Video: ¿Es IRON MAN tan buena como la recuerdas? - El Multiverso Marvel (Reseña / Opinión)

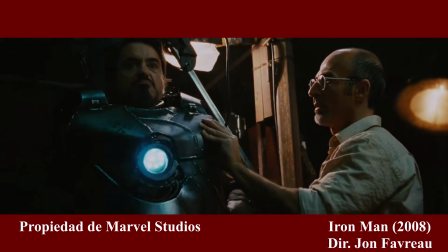Así que Tony, con ayuda de su nuevo amigo Jensen, construye una armadura que le ayudará a salir de su cautiverio para detener la situación de su compañía.
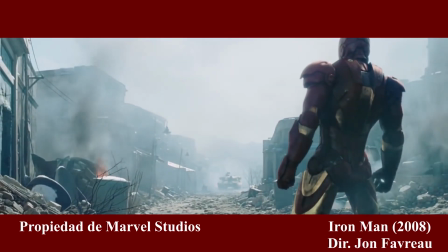Sin embargo, al regresar Tony aprenderá que tendrá que convertirse en algo más para poder parar esto.
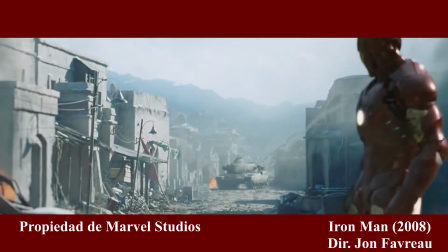Tony tendrá que volverse alguien más. Tendrá que volverse Iron Man.
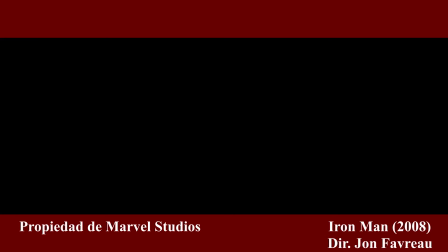Y pues sí, por lo que he escuchado y he encontrado, el hecho de que Iron Man tenga aunque sea una cosa buena, es un milagro.
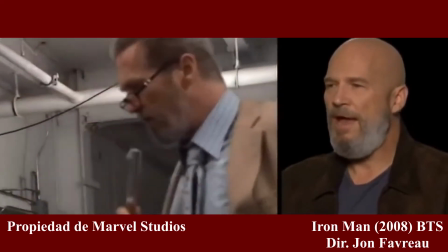No tenían guión ni nada por el estilo, sí, tenían puntos clave de la historia, una base por así decirlo, pero no tenían nada concreto.
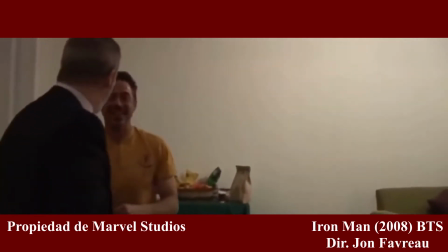Sin embargo, es increíble como la habilidad de todos los involucrados consiguió sacar al público esta gran película.
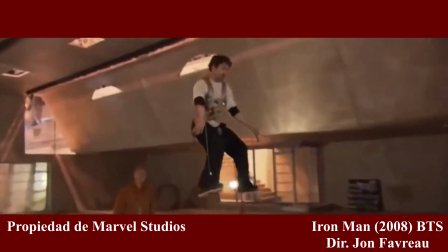Y sí, la historia no es nada wow, pero hay muchas otras cosas que se nota que tuvieron mucho cariño y dedicación puestas.
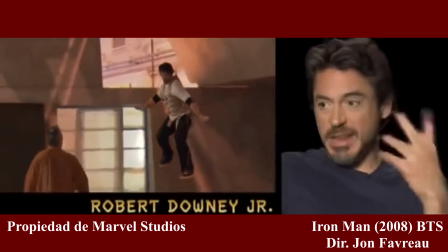Una de estas muchas cosas fueron los efectos especiales.
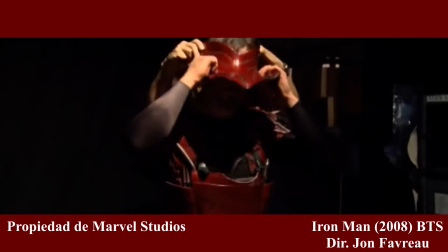Para los que no sabían, para la primera película de Iron Man hicieron una armadura práctica que fue usada de referencia para la armadura hecha en CGI.
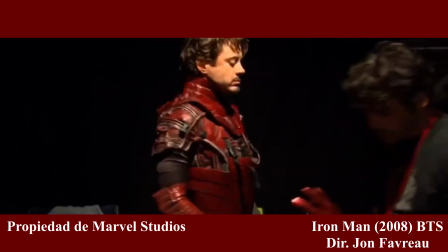Por eso mismo es que los efectos especiales de esta película son un punto tan fuerte de la misma.
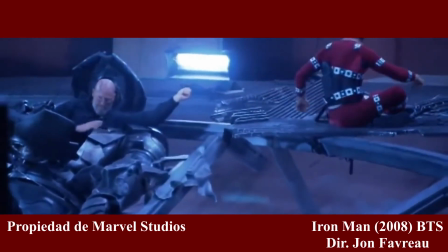A día de hoy, el CGI sigue viéndose genial. Y, hablando de los efectos especiales, hablemos de las armaduras.
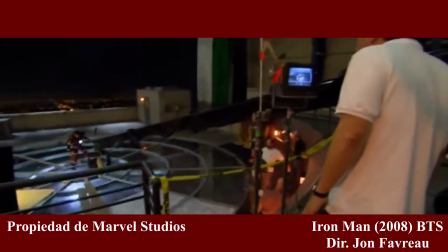Las tres armaduras que salen en esta cinta me encantan. Y amo que cada una de estas tiene su secuencia icónica relacionada con ella.
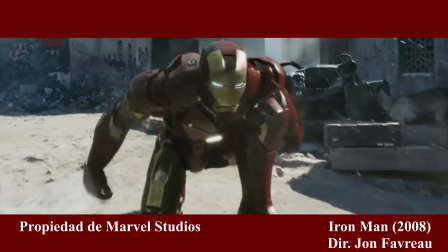Empecemos hablando por el Mark III.
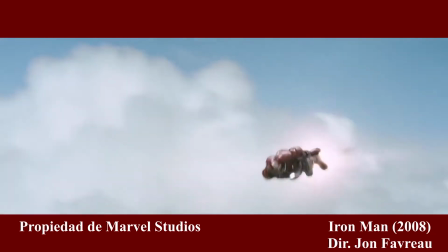El Mark III es la primera armadura del Hombre de Hierro que lleva lo que son considerados sus colores clásicos, el rojo y el amarillo dorado.
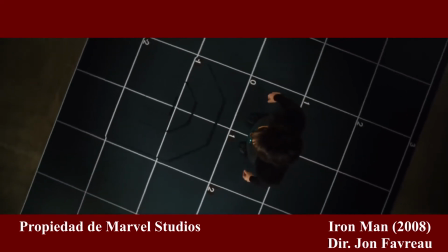Y la escena que acompaña la revelación de dicha armadura es muy buena.
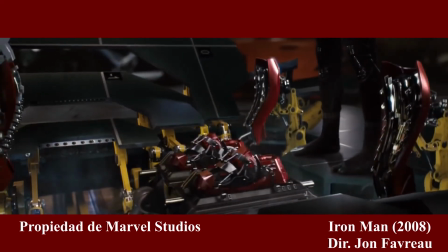Vemos en una serie de tomas como Tony, con ayuda de brazos mecánicos, se pone la armadura.
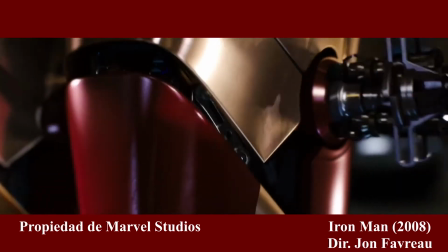Tenemos acercamientos, alejamientos, pero no vemos nada claro aún. Podemos ver los colores tan llamativos de la armadura,
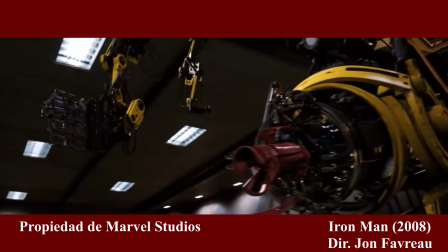pero aún no la podemos apreciar en toda su gloria Y entonces nos dan esta
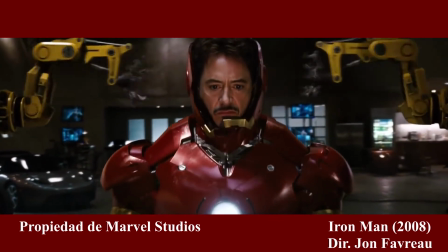toma Y la música que acompaña a esta toma es perfecta Sin embargo,
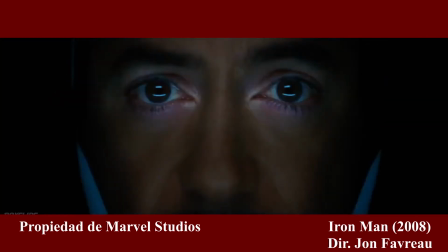de esto hablaremos más adelante Por ahora, continuemos apreciando las armaduras Y hablando de apreciación,
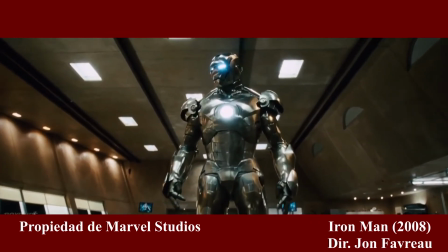le toca a una de las armaduras más infravaloradas de Iron Man El Mark II Sinceramente,
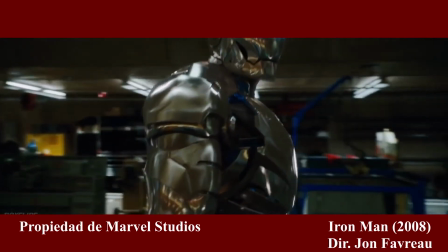yo tampoco le había dado la apreciación que se merecía a esta armadura Pero al verla para este video me cayó el 20 Que
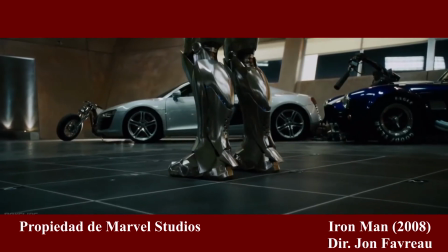el Mark II se ve tan increíble No sé si soy el único que no había notado que esta armadura tiene acentos de azul por debajo de las
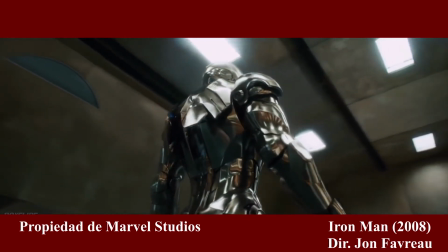placas superficiales Y que este azul se deja ver cuando estas se mueven Esto lo noté gracias a la escena del primer vuelo Mientras la armadura termina
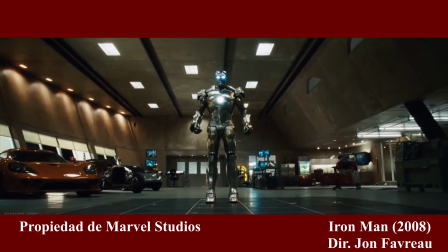de hacer sus ajustes y vemos como estos se hacen Ahí es cuando más se pueden apreciar aquellos detalles azules Pero no es lo único bueno
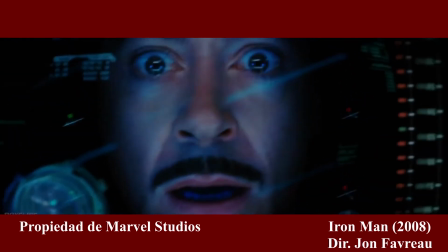de esta escena Ya que en esta escena podemos sentir la emoción de Tony mientras prueba el traje y cómo es volar con este.
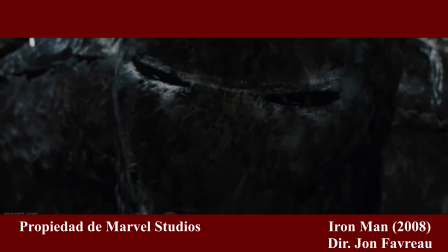En verdad es fascinante. Me encanta que esta escena no solo sirve para mostrarnos al Mark II y cómo es que Iron Man vuela,
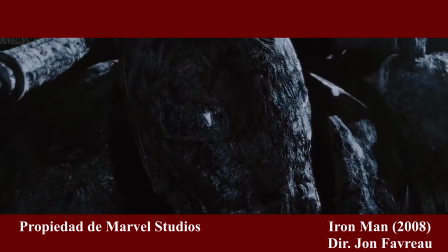sino que también introduce el problema de congelamiento que más adelante ayudaría a Tony en su batalla contra Obadaya.
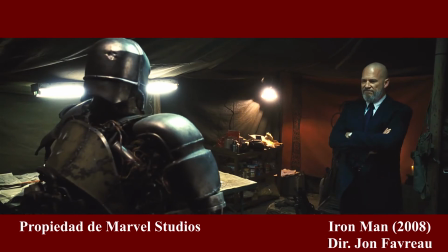Oh, y hablando de Obadaya, ¿cómo podemos olvidar aquello que inspiró su armadura?
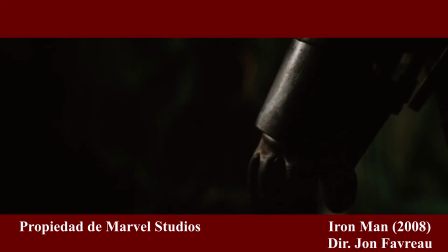El Mark I es, a mi parecer, una de las armaduras más únicas del personaje de Iron Man.
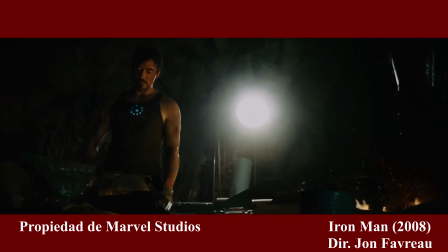Y pues, es obvio que así sería. Esta es la única armadura que da esa sensación de que no es perfecta y de que solo es para un uso.
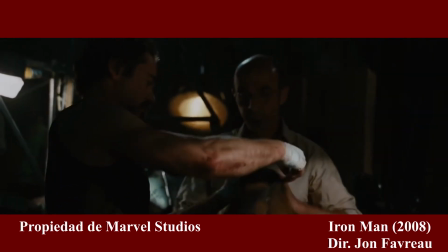Y pues tiene mucho sentido, considerando que el propósito de la armadura es ayudar a Tony a escapar de los Diez Anillos.
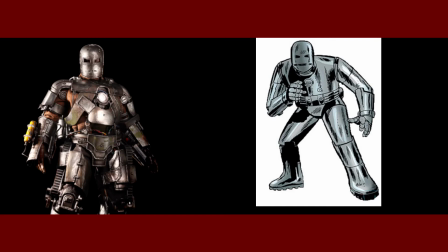Y me encanta esta armadura y las similitudes que tiene con la primera aparición del personaje en los cómics.
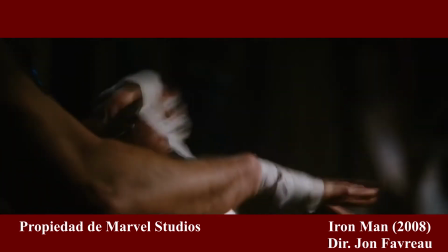Y, no les voy a mentir, mis escenas favoritas giran en torno a esta armadura. a su creación y al escape.
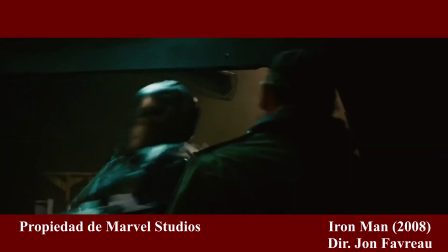Siento que las escenas en la cueva donde tienen a Tony son clave para el crecimiento del personaje,
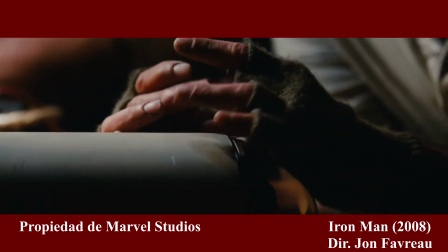ya que aquí es cuando aprende que sus armas no solo ayudan a detener a los malos. Además siento que, para mí, son las escenas más interesantes visualmente hablando.
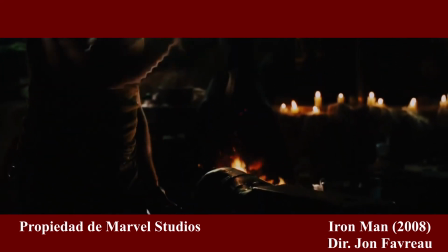Es decir, miren las escenas donde Tony y Jensen están haciendo el Mark 1. El contraste entre las luces azules que utilizan para iluminar la cueva y el naranja intenso
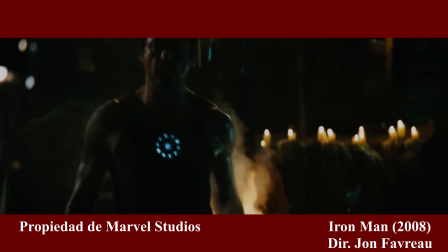proveniente del fuego con el que forjan el metal crean esta tonalidad que me encanta.